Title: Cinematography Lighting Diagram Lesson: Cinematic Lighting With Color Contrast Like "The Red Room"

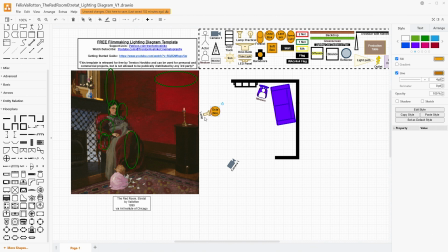(8:08)
So I'm using an octabox and I'm scooting it further back to kind of play in between those two. The octabox helps also spread the light further, and so that we get complete coverage of this area. So that would be something generally that looks like this.
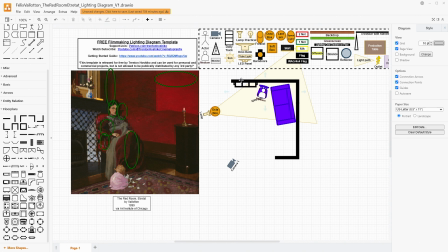(8:25)
Now, there's a couple different things we can do here because I'm using the octabox to spread the light more. You could just use a hood. Now the hood will make these harsher shadows, maybe even have double shadows depending on what kind of hood you're using.
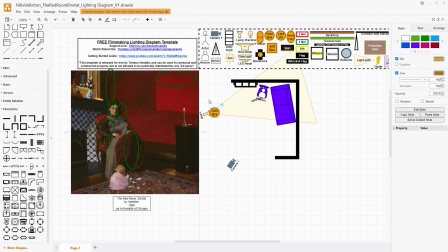(8:41)
But you also will still get a little bit of that kind of fall off here. Now this fall off is subtle. So that's why I was thinking using a smaller octabox a little bit further back gives you kind of an in-between point. Now, the important thing is that we do also want to move this
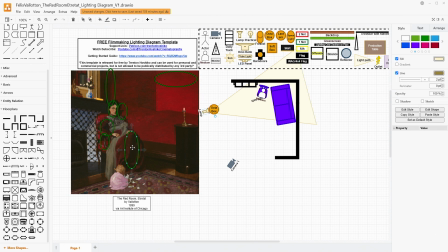(9:00)
over somewhat so that when her knee is up like this, the far side of it is getting blocked from that light. Just, you can imagine a little carve out here where there wouldn't be that light hitting it because of where her leg would be.
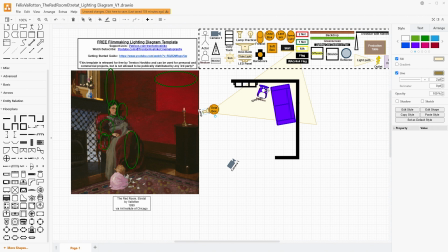(9:14)
That's important. Now, you'll note that this is where that shadow manipulation kind of comes in, because the angle here would mean that the shadow was casting right behind her and kind of into this area right here.
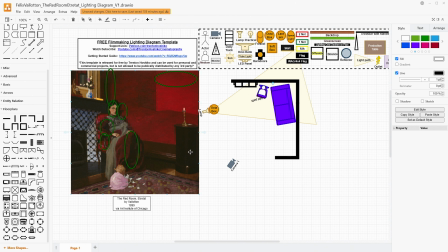(9:29)
But it's not. It's a little bit further behind her, as if it was more lit from the right or towards where the camera is. But the shadow up here is in line with where it would fall, kind of like this diagonally. So I'm pretty comfortable and happy with that.
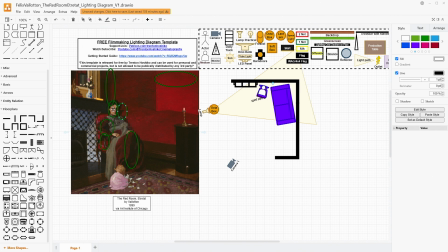(9:48)
It's not maybe as accurate with where the shadow is for her, but it is accurate where the shadow is for here. So that is one option here. But let's talk about what else we might be able to be doing with this.
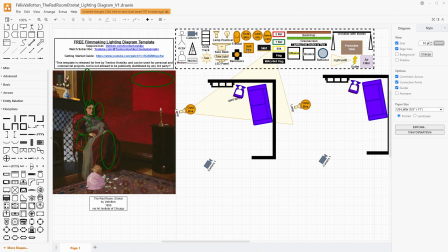(9:58)
Now, one thing I didn't mention over here is that you might need a little bit of extra exposure in here. This might not be enough. If you need more, you can use something like a space light or a lantern, and I would use it on our left of the camera so that it kind of is motivated by the light source that we already
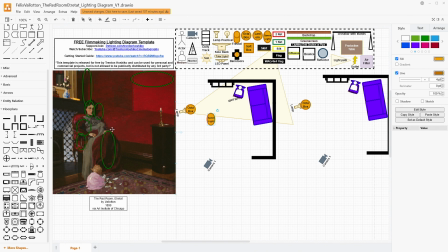(10:18)
have, and that can fill the space in a little bit more. But we're trying to not fill in those shadows too much because we want that contrast. So we're playing a delicate balance of getting enough exposure while also making sure that we retain that contrast.
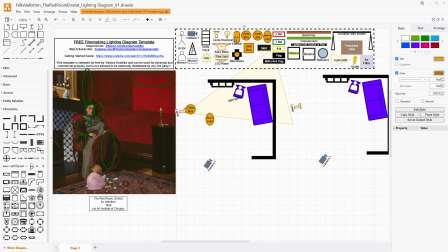(10:32)
Now over in this option, we could do also something like use a Fresnel on a flood. This would also depend on the size of your space. The Fresnel here would make these shadows sharper and definitely get these edges really well and not have that be filled in at all by,
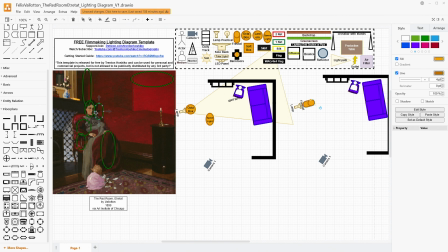(10:50)
the light wrapping because of the octabox.
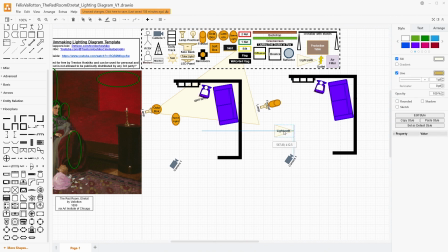(10:53)
So this would definitely be less spread overall, but harder light. Because you wouldn't be getting the same wrapping with the Fresnel, I would say that using a space light here would probably be useful.
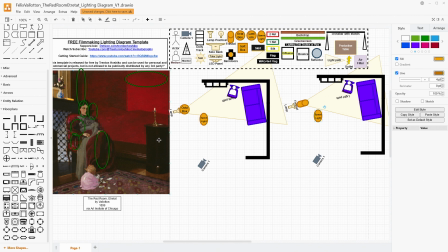(11:08)
Now, both of these will give you different but kind of approximately similar results with, the details being different. This one, like I said, will need you to be able to go a little bit further back generally if you want to get that circular nature here.
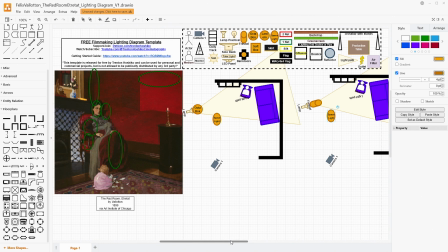(11:24)
But there's one thing that when I was thinking about this that I thought would be really fun, and this is different from what it actually is here.
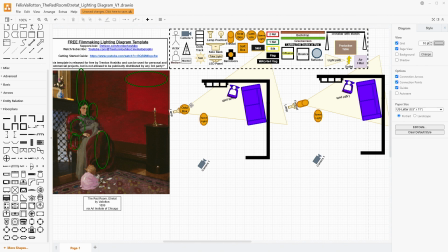(11:32)
And if you don't have either a Fresnel or an octabox, you could do something like this with a light panel. It just depends on where your position is and what you're willing to sacrifice. You would probably want to have a diffusion on your light panel, kind of depending what kind you have, but having a diffuser on it so you don't get funky multi shadows.
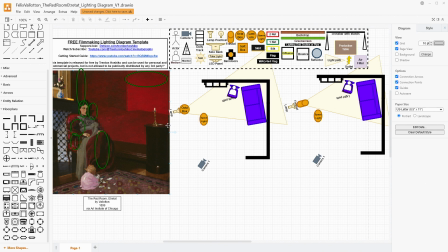(11:51)
But that would be something that could work. You just want to make sure the position of the lamp is able to get this shadow and her shadow sort of. But I'm focusing on the room shadow more, and then understanding that what we are
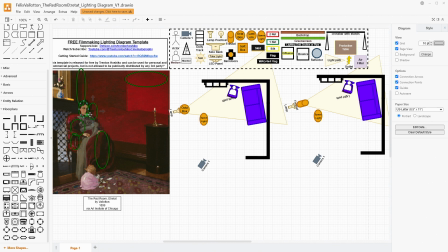(12:08)
sacrificing or increasing is the wrap around on her face to get that Rembrandt triangle. The octabox has more wrap, the Fresnel has almost no wrap.
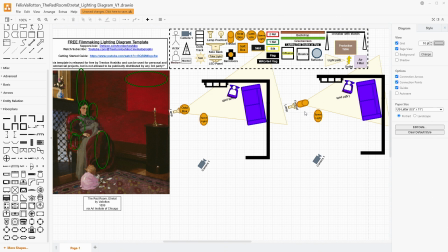(12:16)
A light panel would be somewhere in between as a smaller source, but with more, individual tiny sources. So, there's just some choices we can make there. I'd probably prefer either the Fresnel or the octabox. For this level of contrast, I probably would prefer the Fresnel for how I often light things,
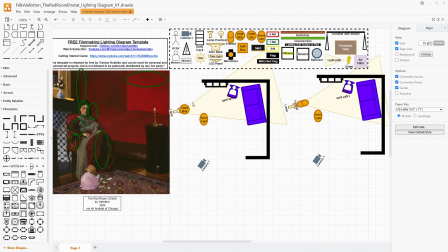(12:35)
and especially if I'm going to be doing a lot of close-ups and I want to be efficient, I might want to go with the octabox, even though that sacrifices a little bit of that kind of harsh edge contrast in the wide. And also, like I talk about all the time, if you move that octabox further back,
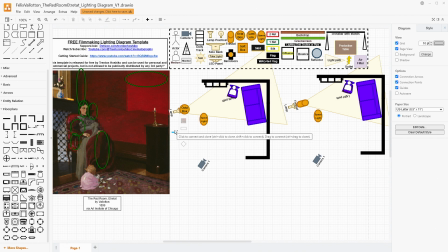(12:51)
you will get harder shadows again because of its relative distance to the subject.
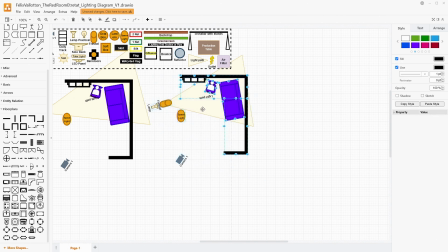(12:56)
So now I want to talk about something kind of fun that I think could happen here and work well for this image that isn't explicitly shown.
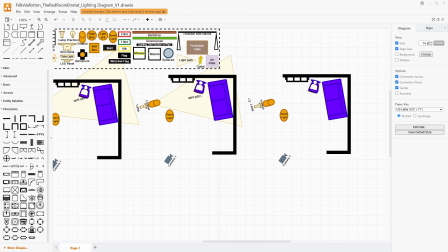(13:05)
So that would be going here and actually having another light source. The other light source coming from the left side of the camera and creating a red light that we cast right behind the couch before we get to the corner to create this red glow,
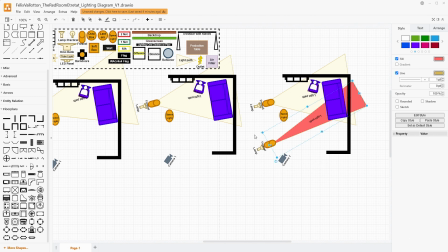(13:23)
and just, we're gelling this light and it's going to be making this even more red and to bring up the red saturation in the room itself.
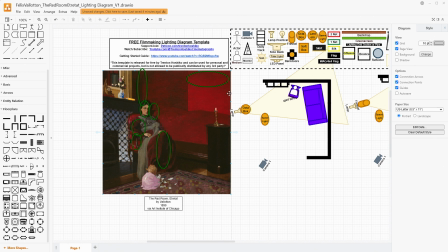(13:33)
And so we can kind of make this shape with that. And by having some light that's specifically falling here, as long as we kind of feather the edge, it doesn't really make it incredibly noticeable and gives maybe some edge contrast to the couch as well and some more shape to it.
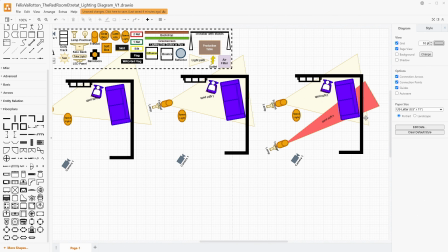(13:51)
And so we can do this and then it will reflect more red.
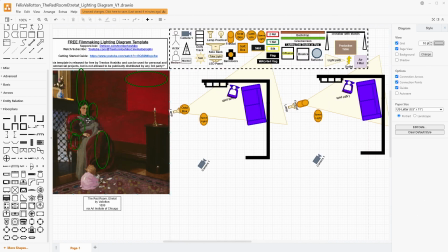(13:54)
So when we have the shadows over here, they'll have a little bit of almost like a red filler, red tinge to it,
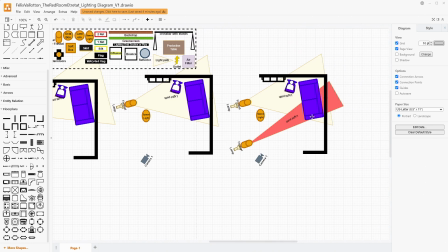(14:00)
which I think would be really fun, as well as just adding some more red saturation to the whole image. So this is just something that I think would be kind of a fun addition to this shot. With this, you might not need the space light as much. You might be able to turn it down or entirely remove it.
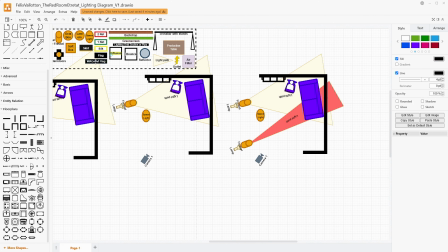(14:18)
And then kind of lastly, with any of these, I would say that to help with that contrast, bringing in some wag flag or other types of negative fill would be certainly useful.
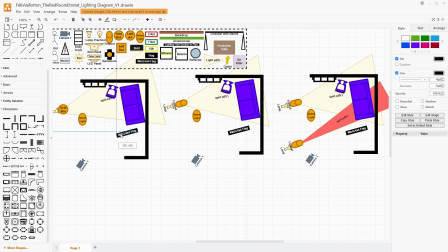(14:31)
Just trying to bring down the exposure on that far side of the face, just right here,
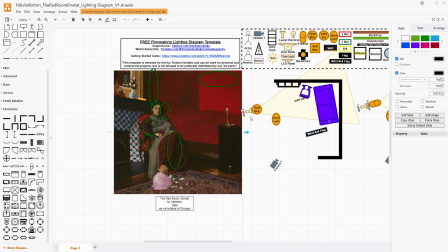(14:38)
by having some negative fill just out of frame on the right side, I think would be something that would be useful.
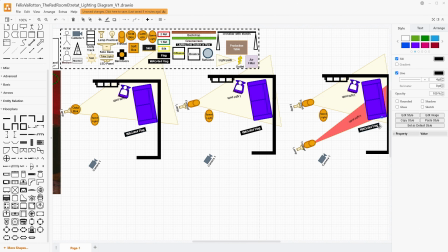(14:44)
It's not entirely required. It would just help a little bit with bringing down some of the reflected light. Now, like I said, in this one,
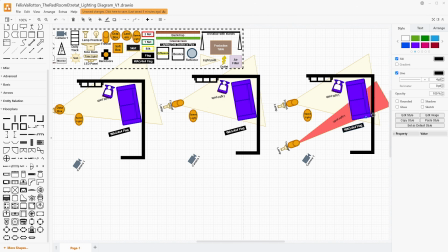(14:53)
if we are going to potentially have some of this red light be reflected into the face and have those shadows just be a little bit more red tinged, this is probably less important, but it is something that is possible to do.
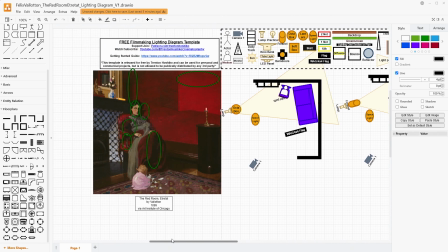(15:05)
And I think that would help, overall increase the contrast, because depending on what color this wall is or what the ceiling is,
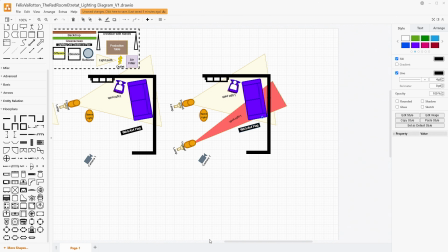(15:14)
we're going to be having a lot more light bouncing around, and we can, cut that down to improve our overall contrast.
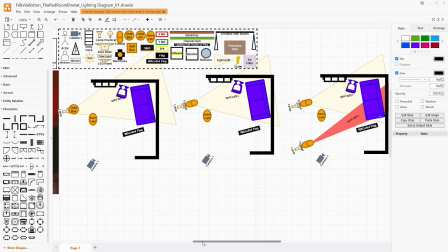(15:22)
So this one is not incredibly complex in terms of a lighting setup,
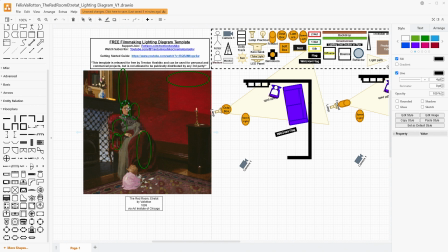(15:26)
although what we're really needing to focus on here is how do we get the right shadow for us and our project on her face? How do we make sure that this is kind of looking like a window light? I would always say a Fresnel looks more like a window light, while an Octabox maybe looks like it's through curtains.
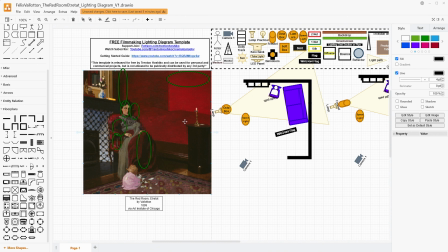(15:41)
So I'm probably leaning Fresnel here. And then how do we make sure this red is distinct?
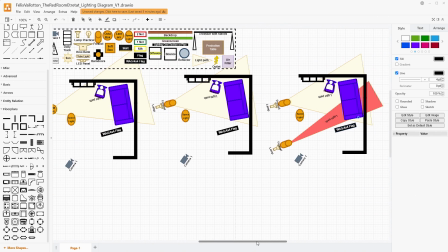(15:47)
And to me, that is shooting more red light against this wall.
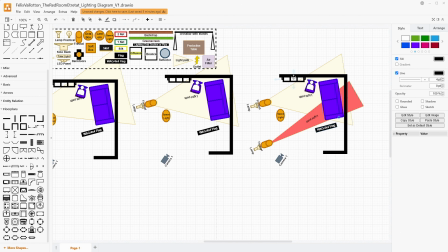(15:53)
And we're going to leave this other wall that's kind of behind the fireplace here, and maybe getting a little bit less light directly on it. If the window is, kind of behind the camera, behind the lights right here, just getting that some more red.
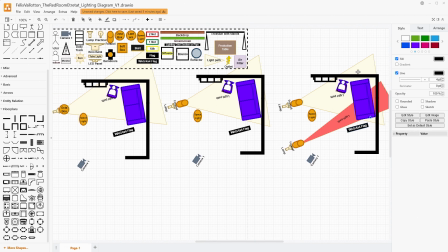(16:05)
And so this is kind of my favorite. This would be, in my opinion, ideal. This is, what I think would be probably most accurate to the painting.
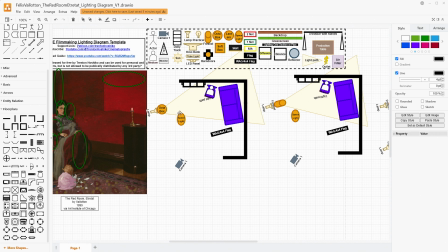(16:15)
And then this one right here would be maybe a little bit cheaper, depending on what kind of Octabox you're using.
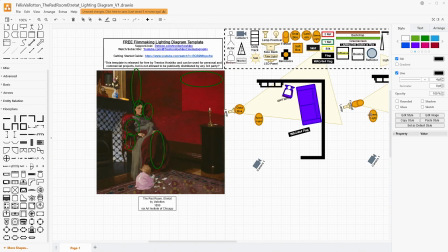(16:21)
These two are going to be still similar.